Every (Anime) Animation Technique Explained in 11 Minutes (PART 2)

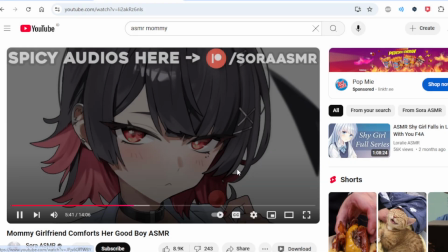0s to learn to say no sometimes, okay?
Oh shit, I'm recording.
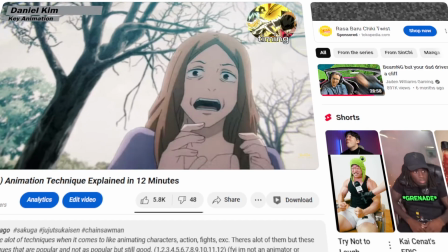5s
Finally, I'm doing a part 2. After 4 months. I know I got some stuff wrong in the first part, so thank you for correcting me.
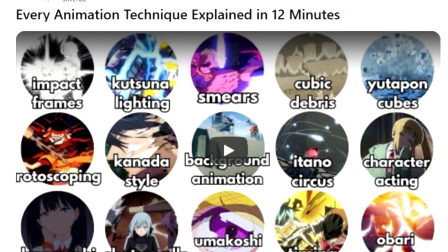13s
And that one guy that posted my animation technique video on Reddit just to trash talk it.
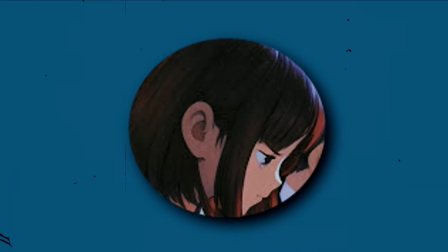19s
You know, my message for you is... Also, if my voice sound different, I don't think it does.
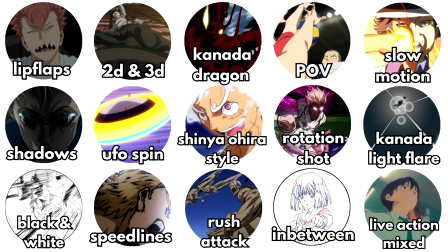25s
I got the coughs, so bear with me. At least I don't have cancer. Lipflaps is a technique for mostly dialogue scenes with only the mouth moving.
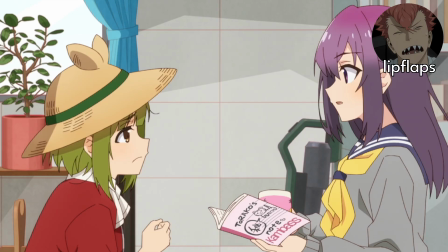33s
It's a very common thing in anime for saving resources and time.
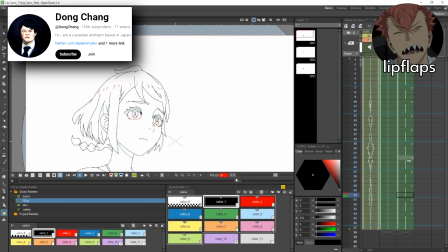37s
It's a couple of frames where the shape is changing and looping it so you can still see the mouth moving while the character is talking,
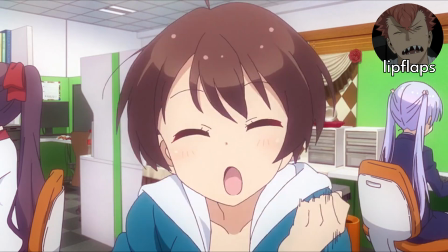45s
because lip sync animation requires more unique drawings and takes more time.
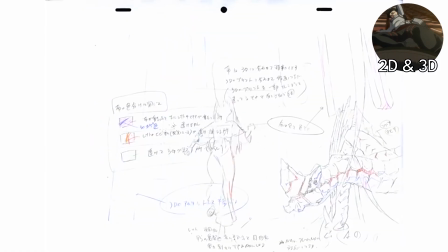49s
2D and 3D has been used a lot nowadays. It's more about 2D characters mixed with a 3D space.
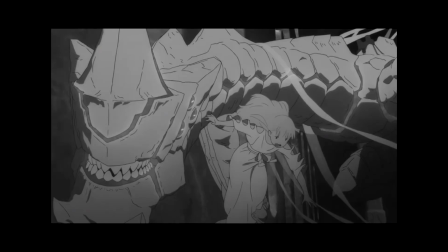56s
Why would you do the opposite?
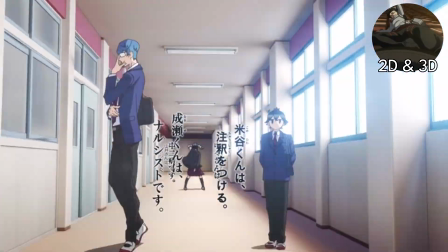58s
Any type of scene can utilize this, not just action, or you can just rotate this shot, making it harder and shittier. Okay, I need to stop this go handstander.
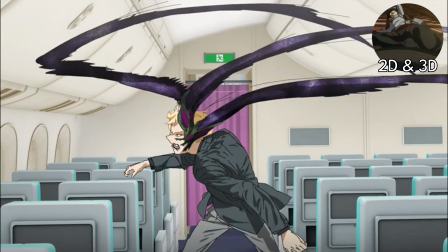67s
The usage of a 3D background can make very ambitious scenes come to life without the complications of drawing the background every single time it moves.
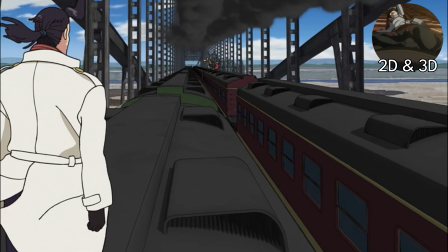75s
3D background is one single model, so you can just move or rotate however you want.
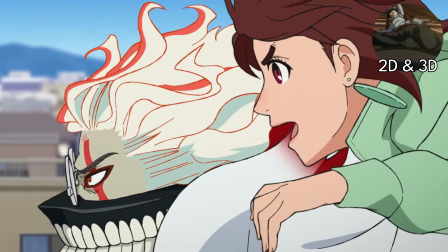80s
You also need to execute it good. Some can feel very floaty when it doesn't work well.
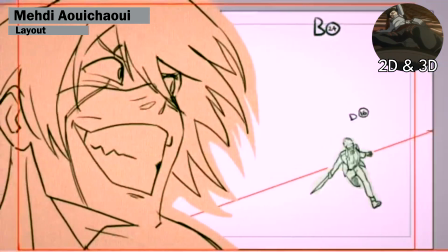85s
Layouts are essential for the key animators and CGI team to understand how the characters interact with the background.
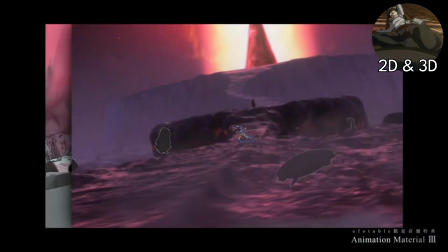92s
Then the last piece is the composite of all of these components mixed together.
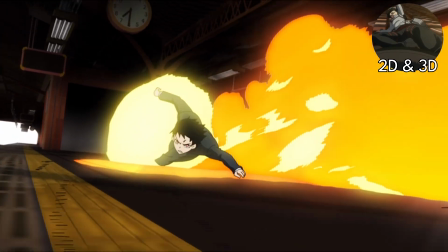97s
Additionally, the 3D background should also be good in terms of textures and details.
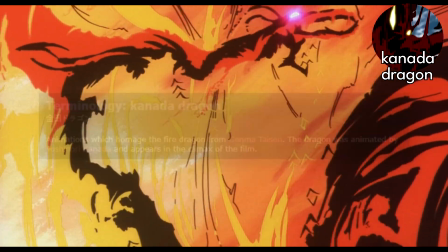102s
Kanada Dragon is a technique / homage of the fire dragon from Ginma Taisen by one of the most influential animator,
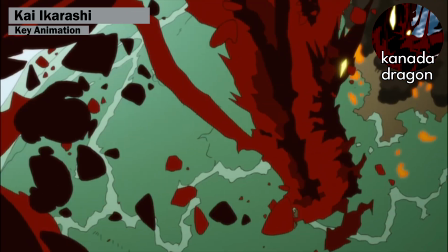110s
Yoshinori Kanada. And granted, a lot of Kanada style animators use this technique for animating dragon,
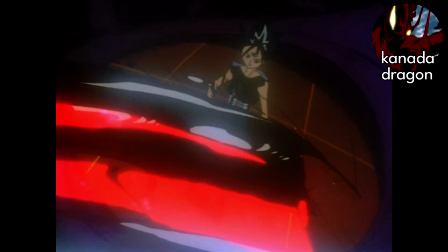116s
with how less detailed it is to a real dragon, making it seem like just a bunch of lava forming a dragon,
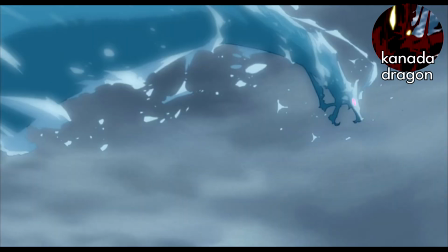122s
using colors or how it's shaped. I don't know if a Kanada dragon has to be a fire dragon.
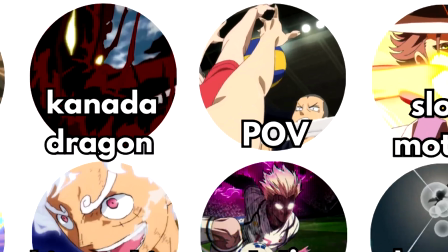128s
I don't know. I mean, how is this not tagged as Kanada Dragon Boru? POV shot is a camera trick to make the illusion that it's a first person view.
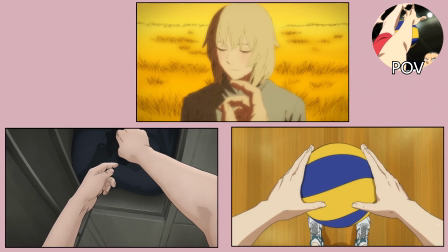135s
The usual technique is to make the hand visible. While it can look easy because you're only animating the hands, although hands are probably the hardest thing to draw,
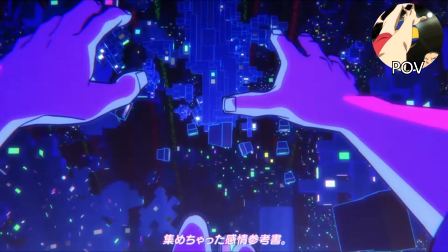144s
but just to even plan or visualize the idea and executing it can be something hard to translate to the final product with so many components.
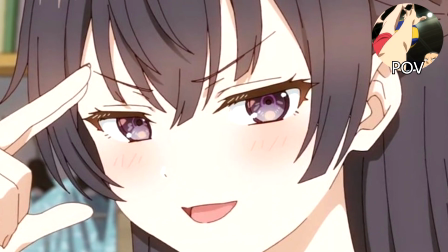152s
And for the dumbasses that don't know what POV stands for, it means pounding of vagina.
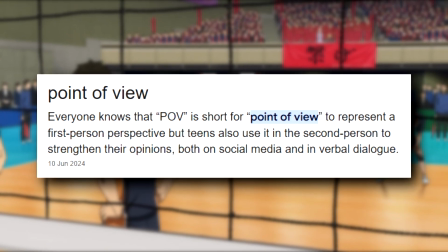157s
Funny? No? Okay, it means point of view. Slow motion is slowing the motion.
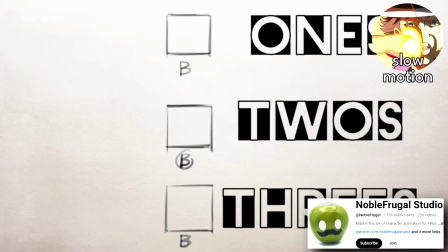163s
Cool. While the notion of timing is very important for animation, slow motion is rarely used because sometimes it doesn't need it,
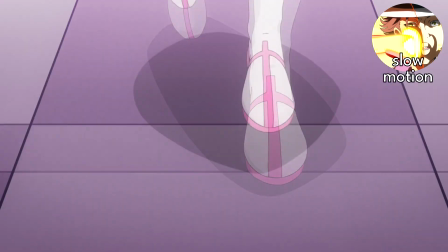171s
or the project is very limited, so they use a couple of frames, then blur it to trick your mind it's slow motion.
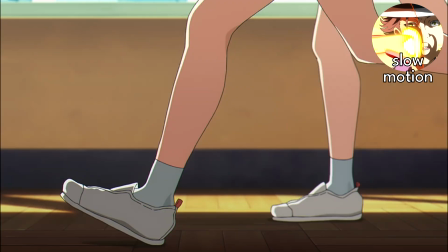178s
It's definitely very tedious with the amount of drawings you need to do for a shortcut. It can be just slow-mo legs or just full body characters running.
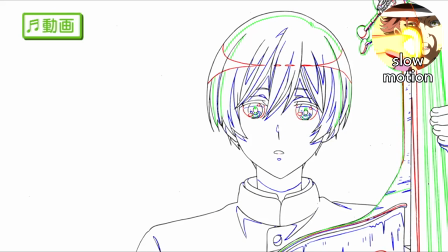186s
Inbeetweeners already has a hellish job, so some studios have been using a software called Kakani,
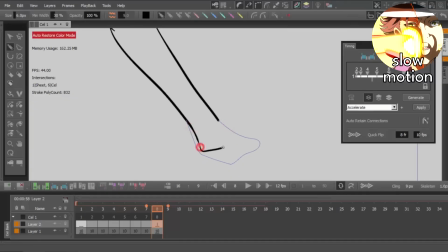193s
where it generates the in-between frames from, I guess, the key animations like Ginga you upload in the software.
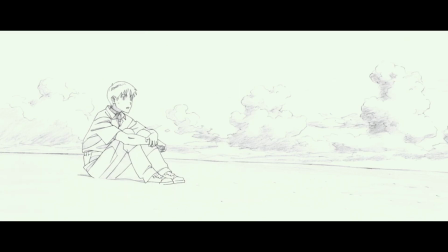199s
I don't have the best knowledge of Kakani. You guys can correct me if I'm wrong. Shadows are very essential for animation or anime.
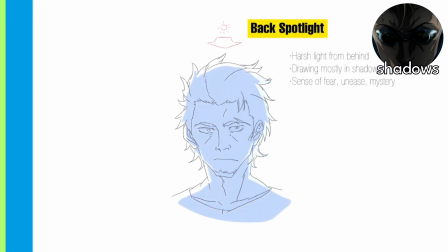207s
Warewara shadow god. It's to create the illusion of depth for drawings, understanding more the structure, distance, position of the certain object.
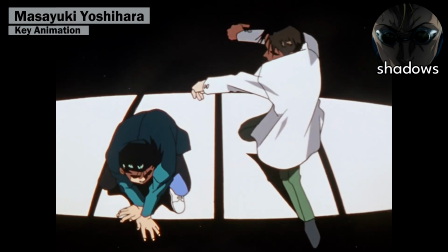216s
Let's say just you're rotating a lot, so you gotta change the shadows to match the distance of certain things.
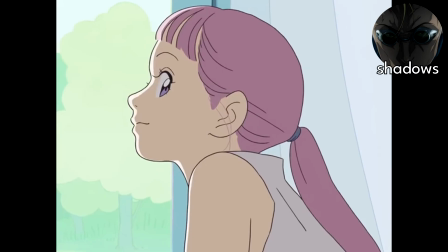222s
I've talked about Kagenashi, while you can still do the same with no shadows, but that takes skill.
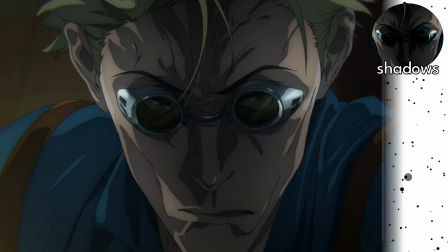228s
Shadows can be used very exaggeratedly with facial expressions or clothing folds.
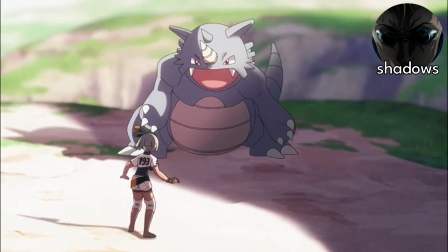233s
It's an added thing for realism for anime,
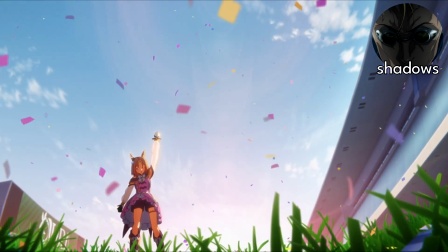236s
and it can also be used for dramatic purposes to create tension or signify different emotions that the character can feel.
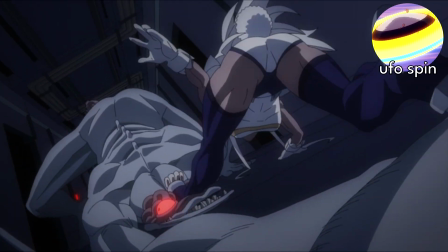244s
UFO spin is a very rarely used technique that was, I think, popularized by Yutaka Nakamura.
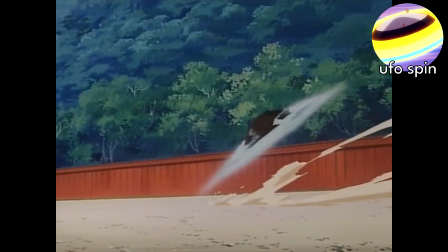249s
It's a very limited animation thing to give the illusion that something is spinning very fast, like a Beyblade.
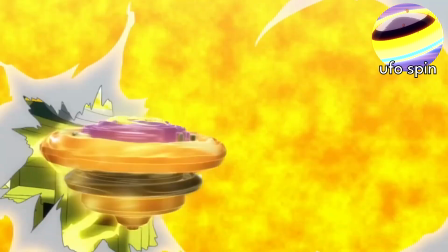255s Go!
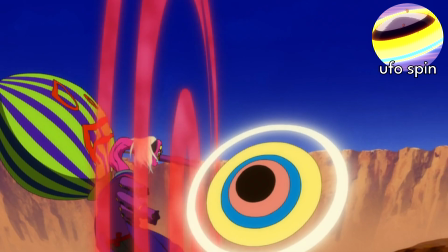261s Absorb break! Yeah!
Simplifying it to just streaks of colors and a UFO looking design.
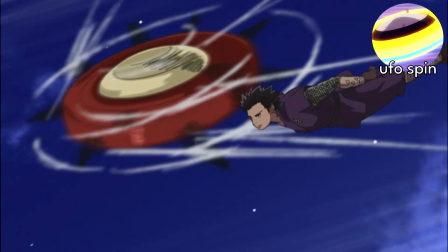267s
While it can seem limited at times, but Yutaka Nakamura does make it look good,
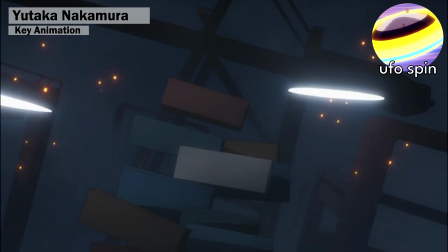271s
it still gives off that fluid nature and still giving it that sense of speed that some usage of this couldn't.
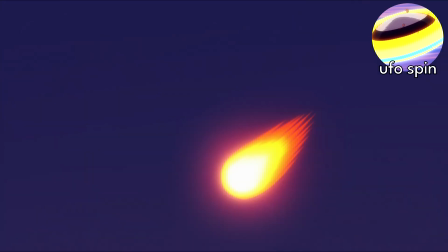278s
It's the same thing as another thing that Utapon does with simplifying a character, making it just a circle shaped that's going like Mach 20.
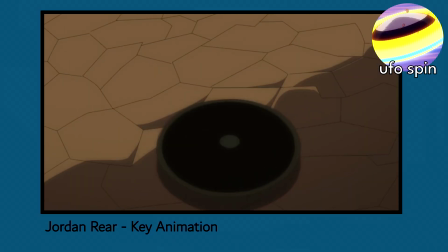285s
And with Utapon using the UFO spin, a lot of webgen / new animators has been using it.
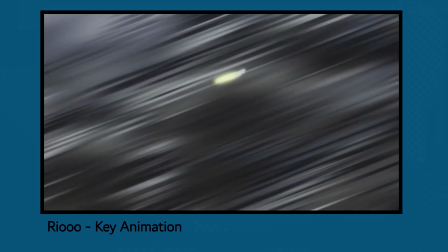290s
Not that frequently though, but a lot more now compared to back then, seemingly. Ohira style is a style.
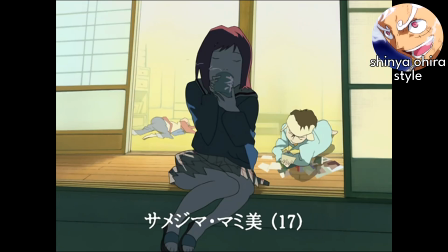296s
Shut by the legendary animator Shinya Ohira.
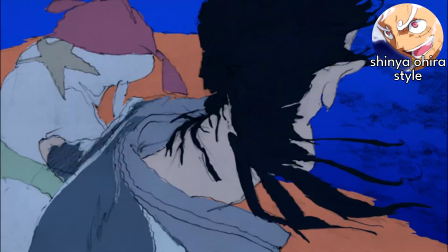301s
I know, crazy discovery. He has a very unique style of animating that some people got confused thinking it was AI.
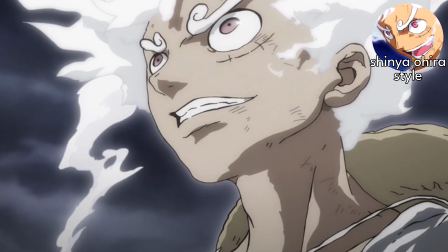308s
I mean, that's just a different level of compliment. While it's not as popular as Kanada style,
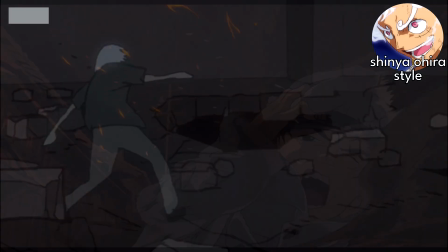313s
it kind of has the same philosophy as Norio style of fluidity and straying away with the character design of the show.
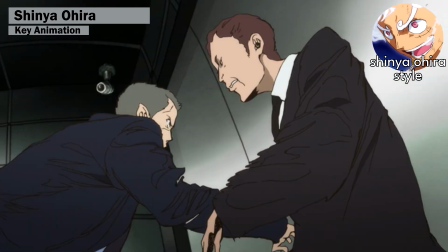320s
But Ohira does use a lot of lines, or just like pencil lines.
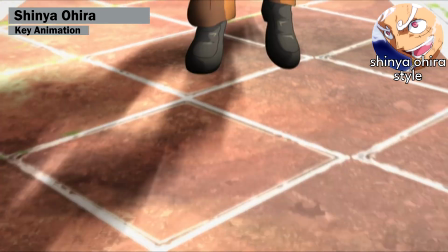324s
It's the stylistic look of the style, although not much animators have used this, but some do, like Akihiro Oda.
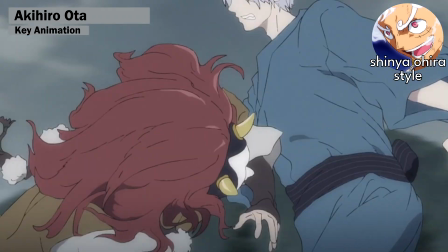330s
While it's not exaggerated like Ohira, it still has that messy line art. Shota Gozuzono has experimented with it.
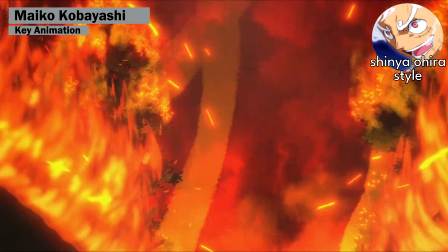337s
Same goes with the most recent example is by Michael Kobayashi in Elusive Samurai, and some more probably I missed.
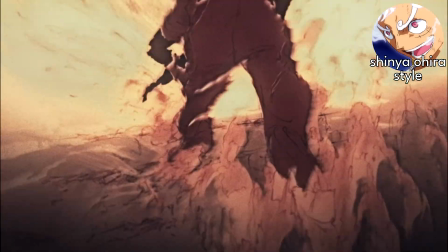343s
Also, since Ohira now has become more of an animation teacher, maybe we'll see more Ohira style animators stuff in the future.
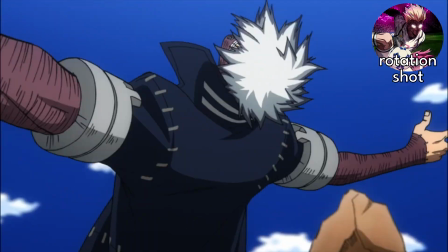352s
Rotation shots is a certain scene where it's rotating. It's a very tricky shot to animate.
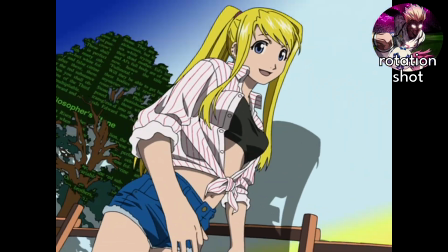357s
Not only you are animating a character, you have to rotate the character in different angles slash perspectives, with most of the time hard count of drawing,
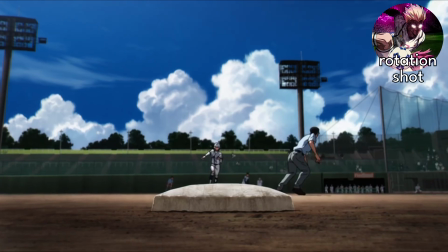366s
since you can't really make the illusion of a person rotating with this type of tracking shot and have that sense of three-dimensional to it.
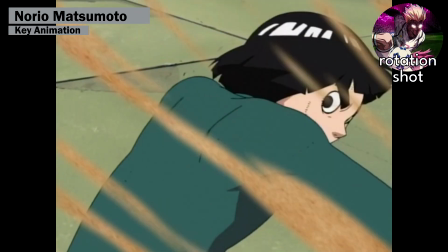373s
While most of this usually use a 3D background or a illustrated background,
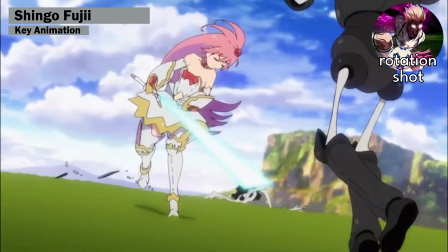378s
there are the occasions of utilizing a 2D background, which is something that's hard to do.
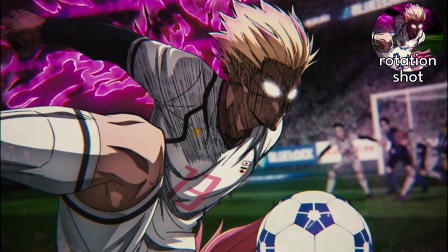385s
Sorry. There's a lot of type of rotating shots. One example is this rotating shot called a Mawari Komi,
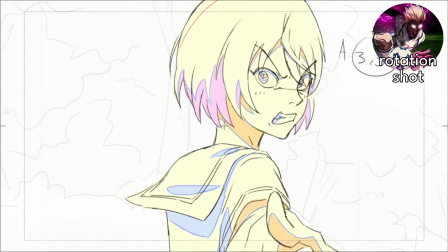392s
where it's tracking a certain character or object with the illusion of the illustrated background, giving more nuance to the scene.
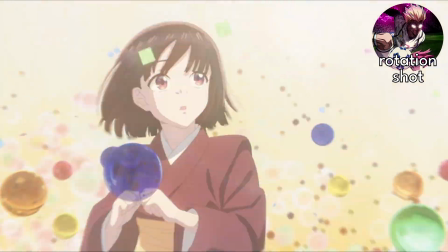398s
It can be the background or giving more movement to, let's say, the hair. Chang explained it way better, so check him out if you're interested.
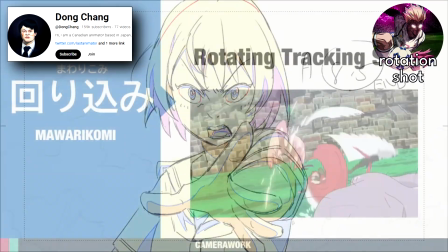407s
And he's an animator, so big brain.
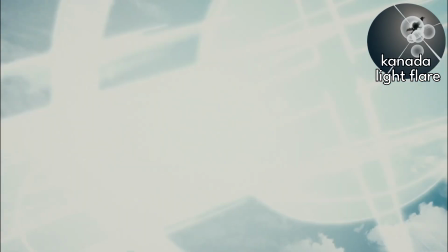409s
Kanada light flare is a technique, more so a stylistic approach of a light flare, popularized by Yoshinori Kanada, as the name suggests.
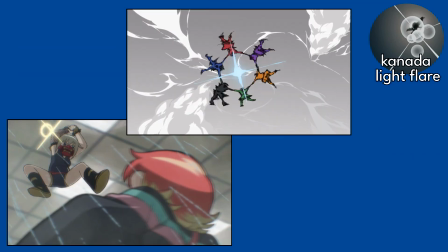417s
It is a cross-shaped light flare, usually to emphasize a shine on certain things, like robots, the shine of a sword,
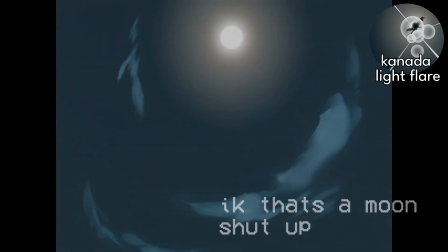424s
or just when a character jumps in the view of the sun, then emanating the shine for a couple milliseconds with the light flare.
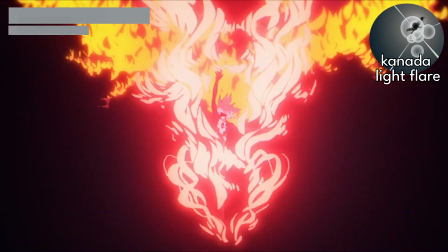431s
Again, with Yoshinori Kanada name attached to this thing, a lot of Kanada style animators does use this in their animation,
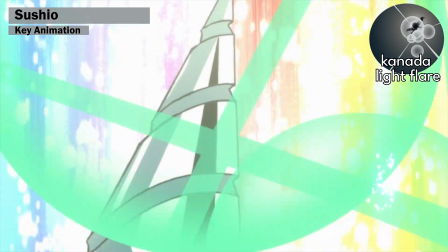438s
and I think Gurren Lagann is a prime example that use a lot for some of the episodes or just for the eye catch.
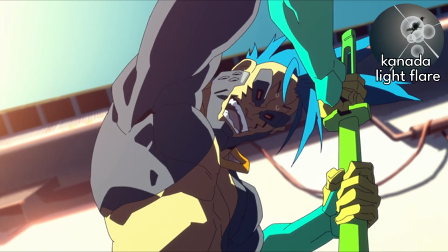444s
And of course Gainax and Trigger used it a lot, since these studios are the home for new and veteran Kanada style animators,
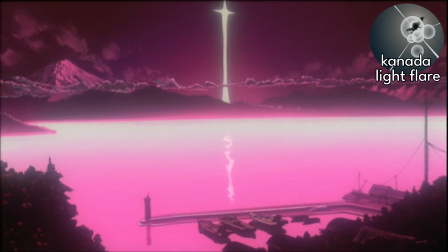451s
and they also have a exploding shape style that they're popular with, kind of like the cross explosion thing.
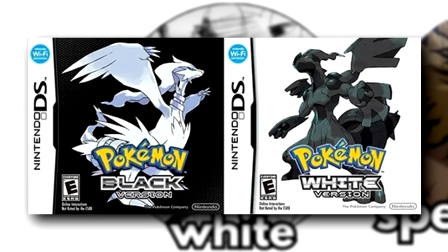457s
Black and white is a very unique coloring technique. No, not the Pokemon game. And of course, I'm not talking when anime was black and white.
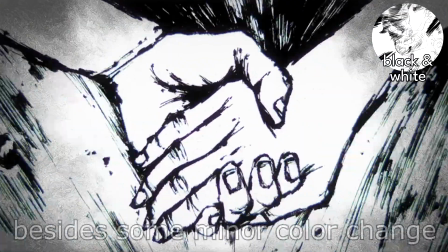464s
While sequences like this don't need coloring or even compositing, since you don't need to color it.
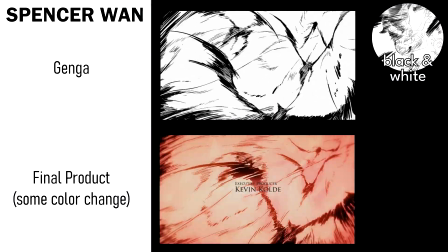470s
Take this Spencer Wonka he did. If you compare it to the Genga and the final product, it literally doesn't look any different.
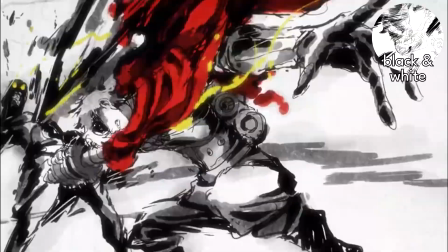477s
So yes, it is easier to do, but it still looks visually very interesting to a lot of viewers.
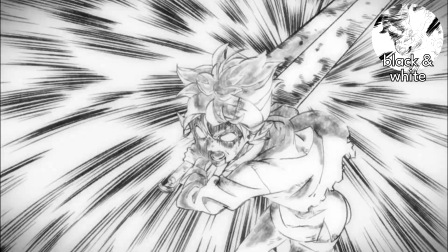482s
I think Black Clover does this a lot for their climactic moments, and there's some that can do it for the OP.
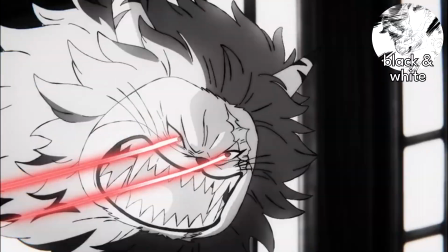488s
It can also be used for signifying flashbacks or dream sequences, with this style of coloring to differ with the usual normal looking stuff.